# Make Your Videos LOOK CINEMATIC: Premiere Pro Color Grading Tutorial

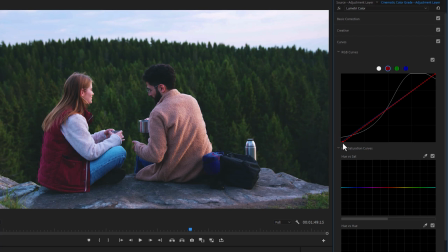(4:08)
Then remove the red color from the black and shadow area. So this will give you a teal look to the shadows and black areas. And we don't want to change the mid-tone, because mid-tone will work for the skin color, so let's keep it center. Now increase the highlight a little bit, so this will give you a warm tone to the highlighted area.
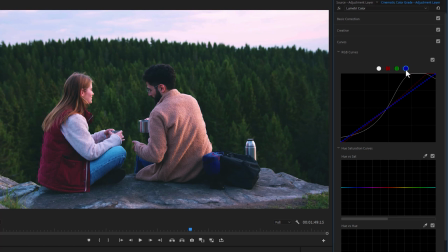(4:25)
Next move over to the blue circle, then pull down the blue color from the highlighted area to add a yellow tone.
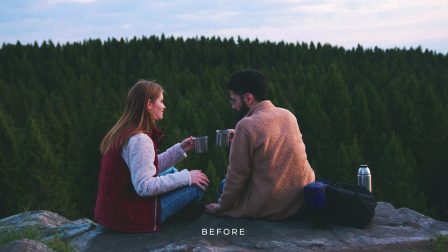(4:31)
For my clip, I don't need too much orange and teal look, but you can play with these curve lines to achieve any look on your footage.
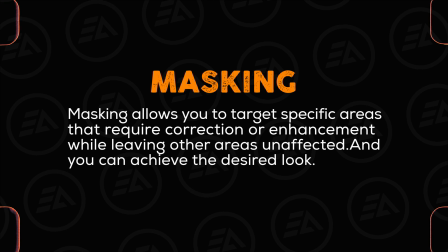(4:38)
Masking allows you to target specific areas that require correction or enhancement while leaving other areas unaffected, and you can achieve the desired look.
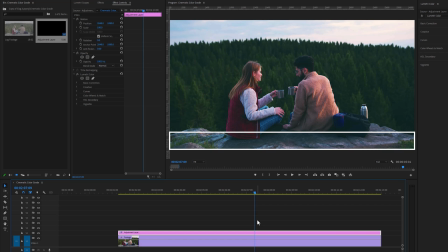(4:46)
For example, I want to reduce the shadow for this specific part of my footage. And I have to make a custom mask around this specific part. So again add an adjustment layer to the timeline. Then select this adjustment layer, and move over to the Effect Controls tab.
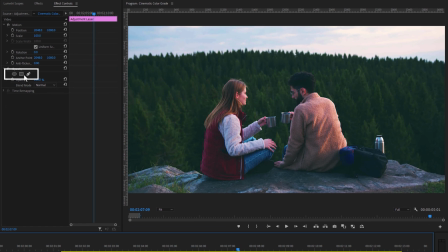(5:00)
Under the Opacity effect, we can create mask by using these three tools. For my clip, I can create a mask by using this 4-point polygon tool. Then adjust the mask on the specific area of your footage. Increase the mask feather.
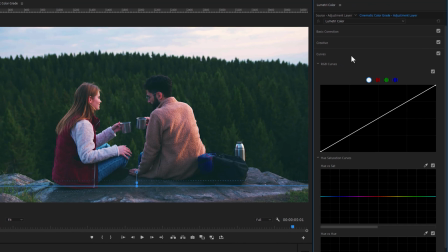(5:14)
Now move over to the Lumetri color, and open the Curves tool. Here I just want to reduce the shadow and mid-tone. Next I'm gonna add another mask on the sky. So let's duplicate the adjustment layer.
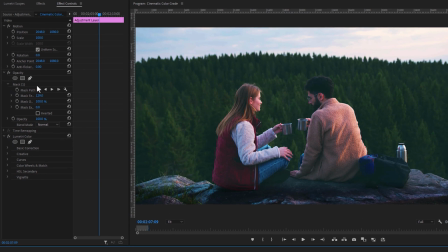(5:29)
Select this layer, then under the Effect Controls tab, select the mask one. Now I just need to move this mask to the sky.
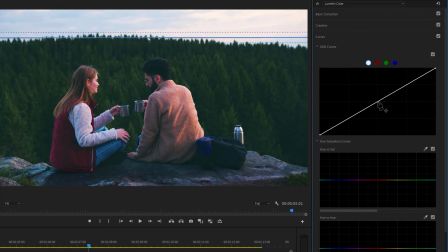(5:37)
Then reset the Lumetri color effect. Here I wanted to reduce the mid-tone and highlight, so we can see more details on the sky. Move over to the red circle. Increase the highlight and reduce the mid-tone, to add orange and teal look.
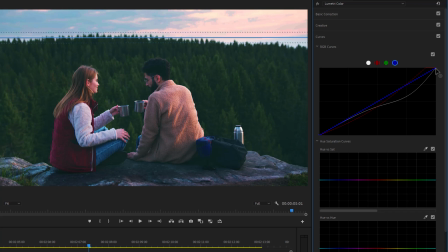(5:51)
Now move to the blue circle, and reduce color from the highlight area. So this will add more warm color. Lastly, we are going to add one more mask, to pop up our subject. Again, I'm going to duplicate the adjustment layer.
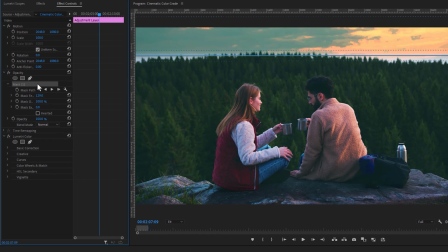(6:06)
Now let's delete this mask. Then reset the Lumetri color effect. Here I can create an ellipse mask for my subject. Let's increase the mask feather.
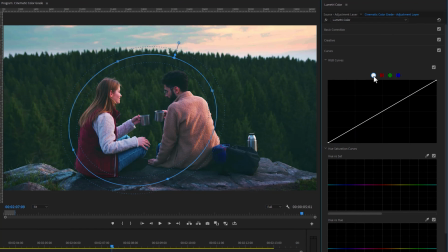(6:19)
Here I want to reduce the mid-tone and shadow. As we can see, it's affecting our subject.
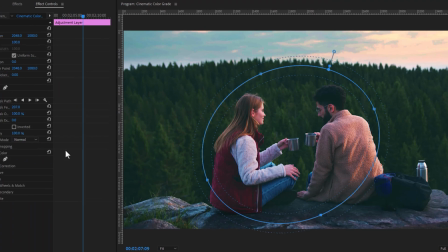(6:25)
But I want to apply this effect to the background. So we have to invert the mask. Now let's reduce the mid-tone and shadow.
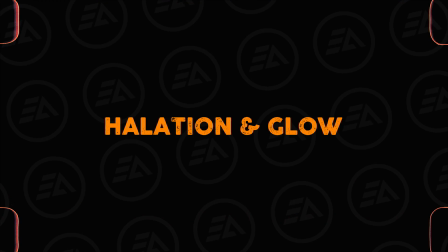(6:33)
And it was our before and after. And the last one is called the halation and glow effect.
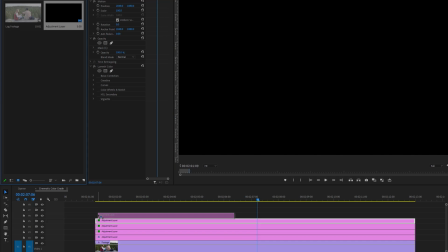(6:41)
So again, add one more adjustment layer.
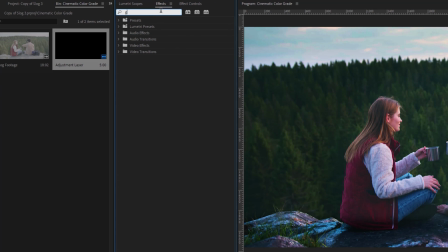(6:44)
Then move over to the effects tab, search for the Gaussian blur effect, apply this effect on the top adjustment layer.
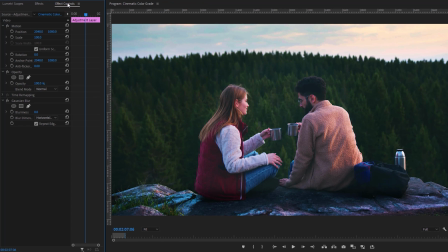(6:51)
Under the effect controls tab, change the blend mode, from normal to lighten or screen.
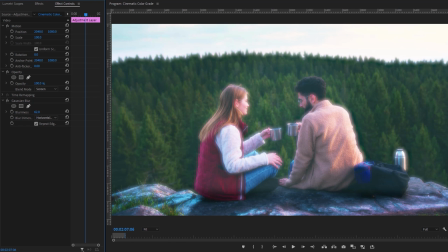(6:57)
Now increase the blurriness to as much glow as you need. For my clip, I would like to keep it 20.
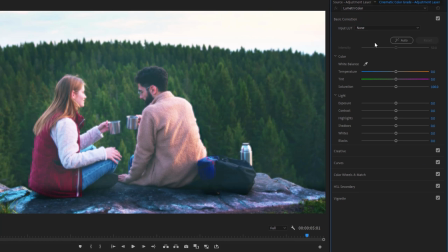(7:04)
Then move over to the Lumetri color panel. Under the basic correction, lower the exposure until you are satisfied with the glow effect.
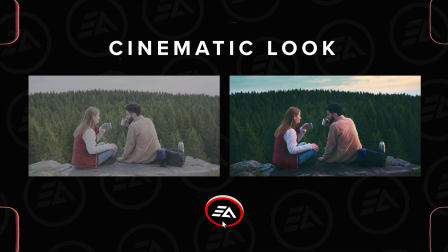(7:15)
So that's all for the cinematic color grading. To get more videos like this, subscribe to my channel, and hit the bell button to notify the next one.
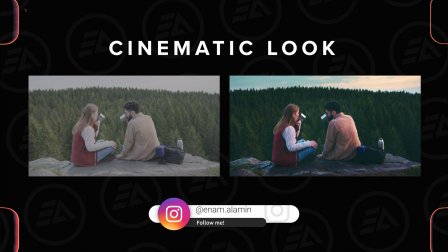(7:23)
And if you have any questions, please feel free to ask me on Instagram. I'll try to reply all dedicated questions. See you in the next one. Have a nice day.